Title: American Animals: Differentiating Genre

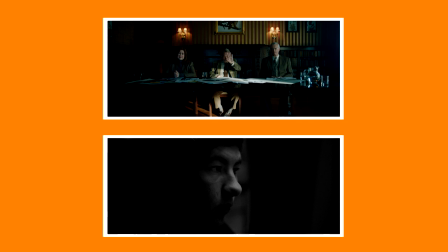259s My father, he is an engineer. My mom is a stay-at-home mom, I guess. Let me stop you there. It's great. I suppose what we'd really like to know is about you.
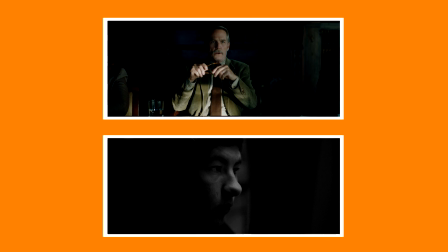276s Like hobbies and stuff. What do you hope to express with your work?
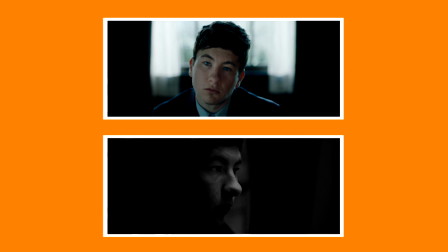282s I mean, who are you as an artist?
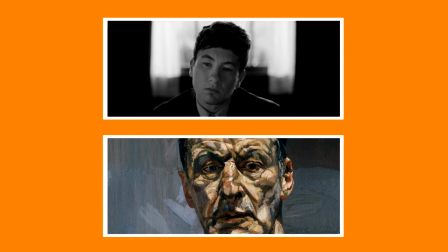290s Growing up, I had a desire for some kind of life-altering experience.
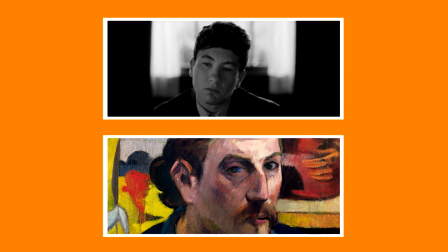300s I started to read about other artists.
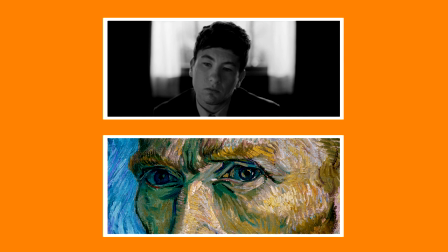302s They were always affected by some kind of tragedy in their life and had to suffer a great deal.
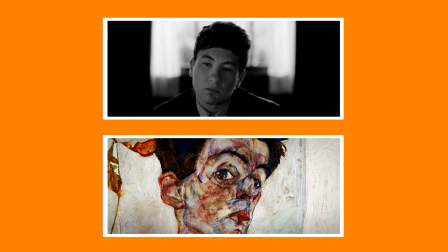309s Van Gogh ended up killing himself. Monet went blind.
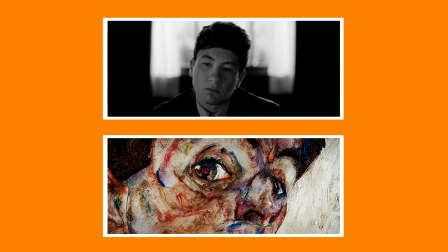315s I felt like they understood something more about life that I wasn't getting to experience.
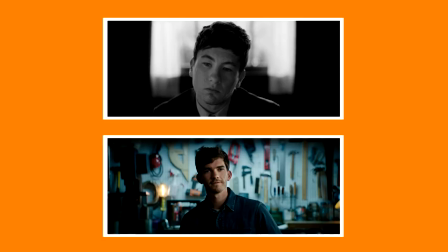323s Art has to be about more than just my life is great and I'm really good at drawing.
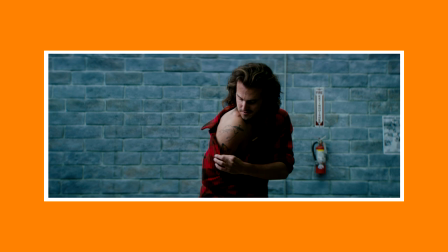332s
It's also used for comical moments and moments of important characterization, but every time we find ourselves moved away from the dramatization,
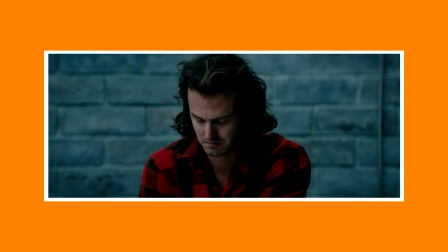339s
it serves a purpose, and the most significant purpose is to break our suspension of disbelief, to make the viewer see and feel the pain, the remorse and the cruelty of our characters' actions.
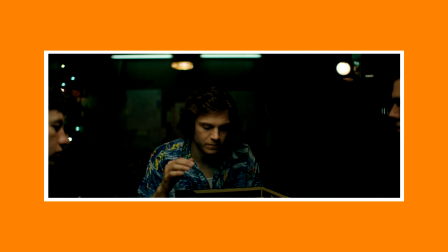350s
My favourite edit in the film is this one, where Evan Peters Warren states the librarian needs to be taken out,
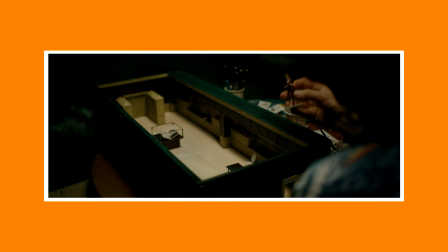356s
and we cut to the real-life victim, Betty Jean Gooch, for only a few seconds.
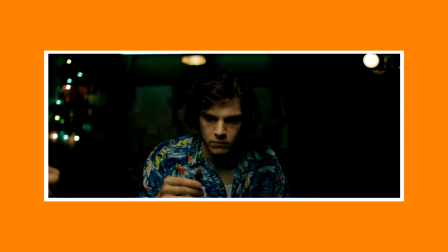362s The librarian is the single biggest risk to this entire operation.
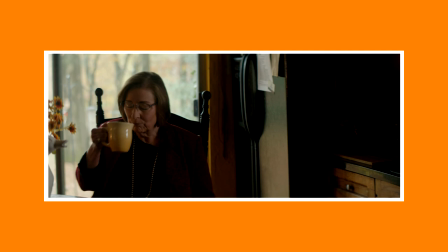368s She needs to become a non-factor as soon as possible.
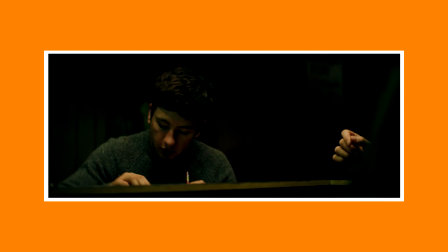374s
And with no words, just to remind the audience they're not speaking about a fictional character, but they're discussing harming a real human being.
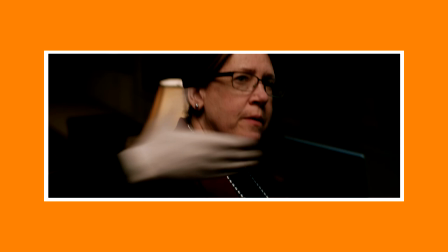383s
It works so well because our realization then carries back on into the reenactment.
Please sign by the...
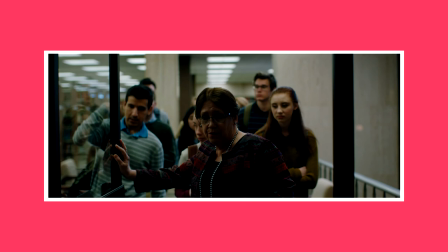396s
The use of Layton's documentarian background and the inclusion of interviews
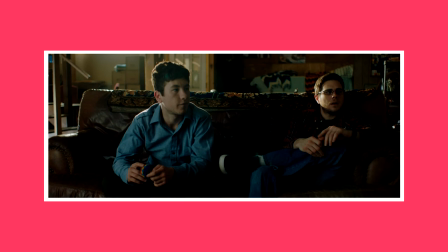400s
differentiates from our list of heist genre conformities by emphasising the harm they have caused to the Transylvania University librarian Betty Jean Gooch.
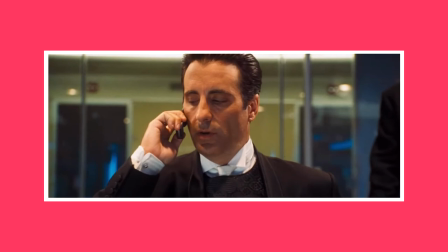409s
Other heist films, new and old, may have an antagonist or antagonists to our criminals that push them to commit the robbery,
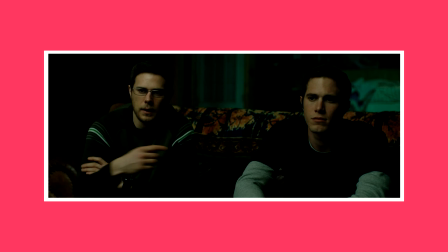416s
are the person or people that they rob, or the person who tries to stop them. Heist films generally do not have a personified victim.
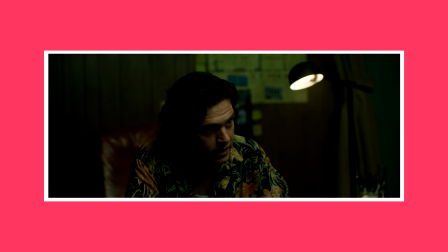423s
The target is a thing or a place or someone the film presents to us as deserving of what's to come. Generally, we feel bad about characters' failures. We want to cheer them on to achieve some ill-gotten gains.
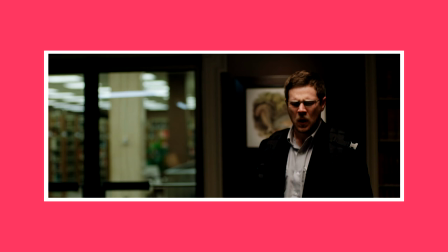434s
And complementary to that, we usually care little for security guards or anyone else who gets in the way.
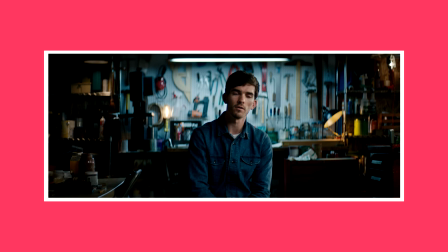442s
And so with Layton not just including Gooch into this narrative,
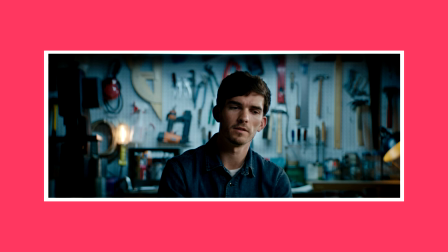445s
but dedicating a good chunk of the final section of the film to the real-life culprits of the heist speaking of and showing their regret and guilt for the harm they had caused this woman, and having BJ herself conclude the film with her thoughts at some of the major themes of the film, Layton has personified the victim.
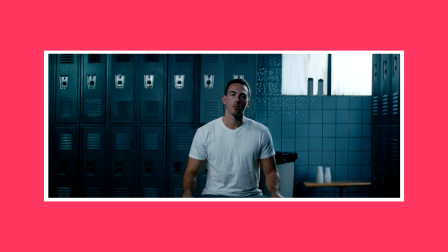463s I think they wanted things to come easy for them. They did not want to work for a transformative experience.
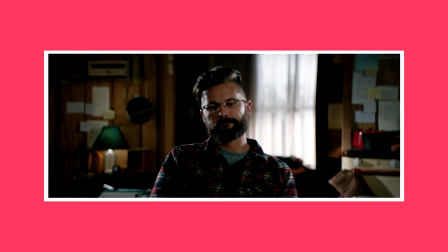472s They didn't want to help other people to achieve a transformative experience.
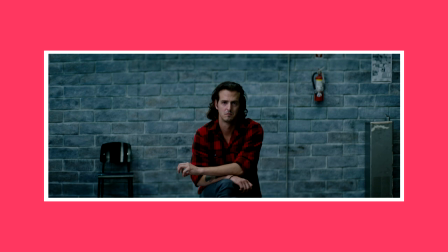477s I find them all very selfish. And I still have trouble figuring out how a person
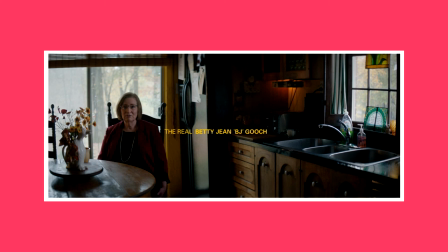486s crosses a line in their own mind to be willing to hurt another person to get what they want. And I think that's, once you've crossed that line, I think it's a dangerous line to cross.